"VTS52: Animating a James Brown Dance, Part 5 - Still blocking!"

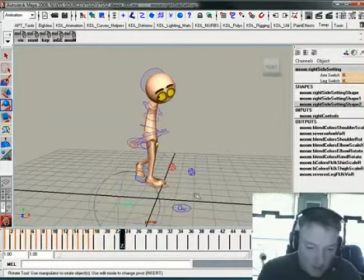and I guess there was a key that I did not set here that I needed to.
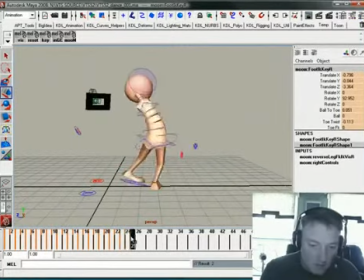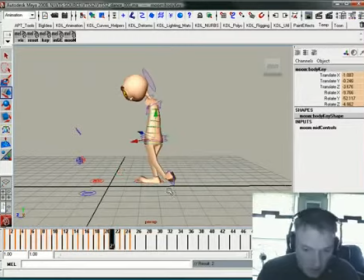Alright, so here at this one, his hips need to be kind of over that leg a bit more, and it could still be over that leg a bit more back here.
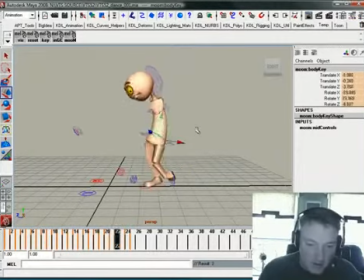Trying to quiet down the hips right there so that they're not quite so noisy in the spin. And so it's a little tricky. But again, it's all about controlling zones of the body here as he does his thing.
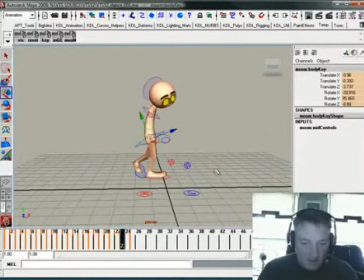So he spins that foot and then this other one kind of drags around.
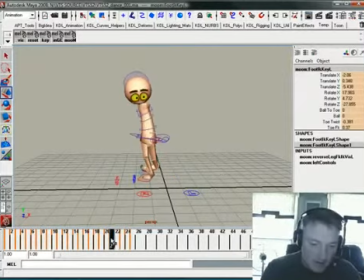And the thing is, that's the kind of breakdown that we want for this one anyway. So let's go ahead and just get all of these things keyed right in through here.
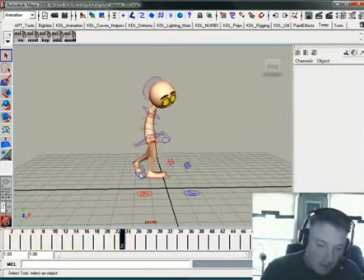And this one,
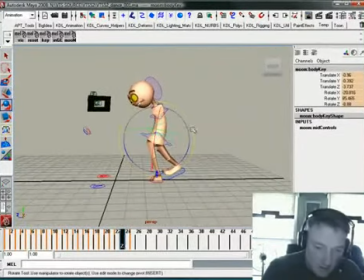as he's back like this, now maybe we need to kind of do something here with the hips where they're... He's kind of bent over a little far here.
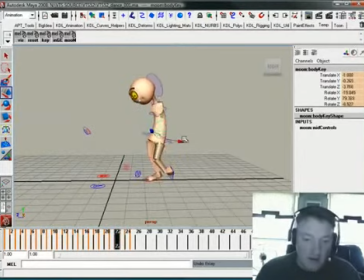Well, I really shouldn't have done any of that. So I'm going to undo that. Sometimes you get an idea and you start to try to do it. You just make a muggle of things. And that is what I have done.
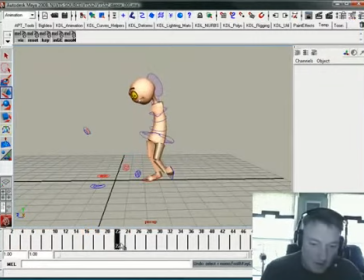Okay, muggle fixed.
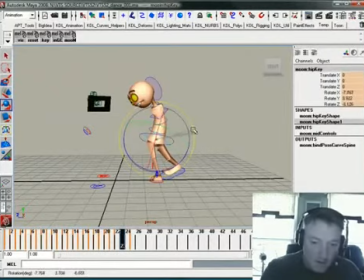So now what I want to do is that this one right there kind of create a little softer curve up through the body right there. Okay, I was trying to do that with the cog, but it was just this little. That's what you use independent hips for, is controlling silhouettes. At least that's what I found them really good for.
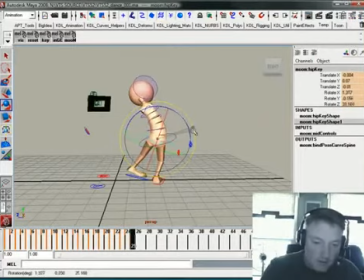You know, to kind of get yourself a good controls of silhouettes. All right, so as he spins right there, this foot
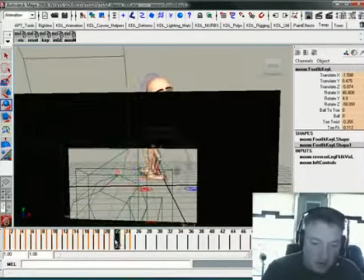needs to still have some of that aspect where it's kind of pointing the other way. My camera's kind of popping in the way there.
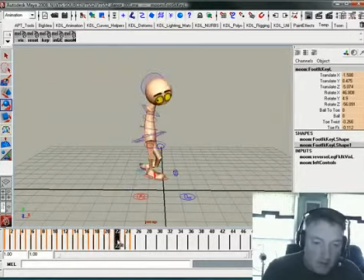So we've got, as he comes up, and he does this, I come in here, look at it through my camera.
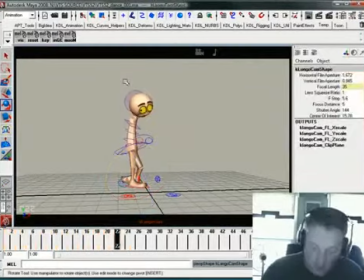Let me go ahead and select my camera and kind of undo those keys or move them way over so I can kind of see this all from one view for a second here. Alright, spinning off that right foot.
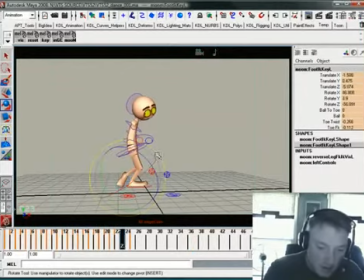Left foot's kind of sliding back here a bit, which is good. So there's our 6 o'clock. There's our 3 o'clock. There's our breakdown between the two. Now what I want to try and do is clean up the head movement because it's really kind of junky right here.
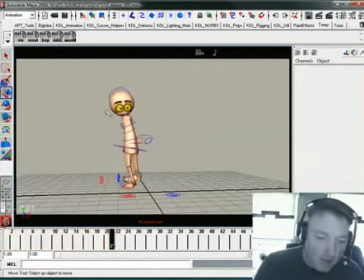So as he comes back right there, I'm not going to have that head pop up so hard.
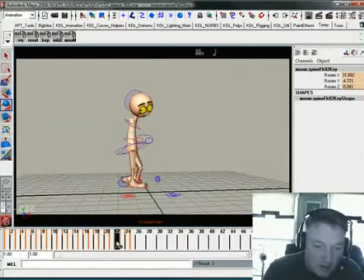I'm going to kind of tone that down just a little bit. And then as he comes through here, I want to drag that a bit more.
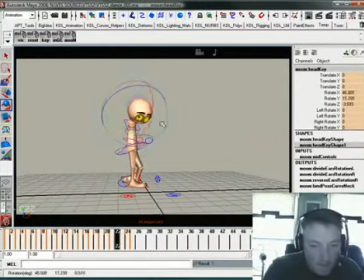Let's see, it's kind of dragging back that way, so let me kind of work it that way, like that.
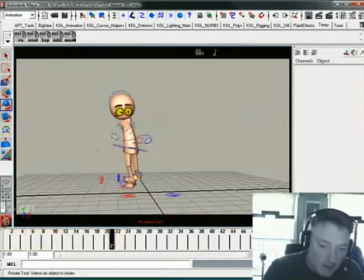Comes up, pops too far to the left right there, so we are going to fix that by going like so. There we go.
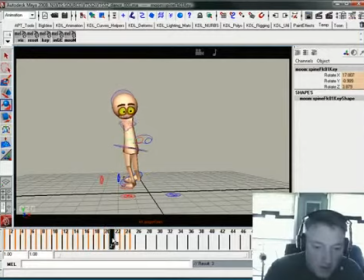And maybe right here is, well, that's where he's kind of wound all the way to his counter rotation is going this way with it. So I don't want to move his head to the left there just yet.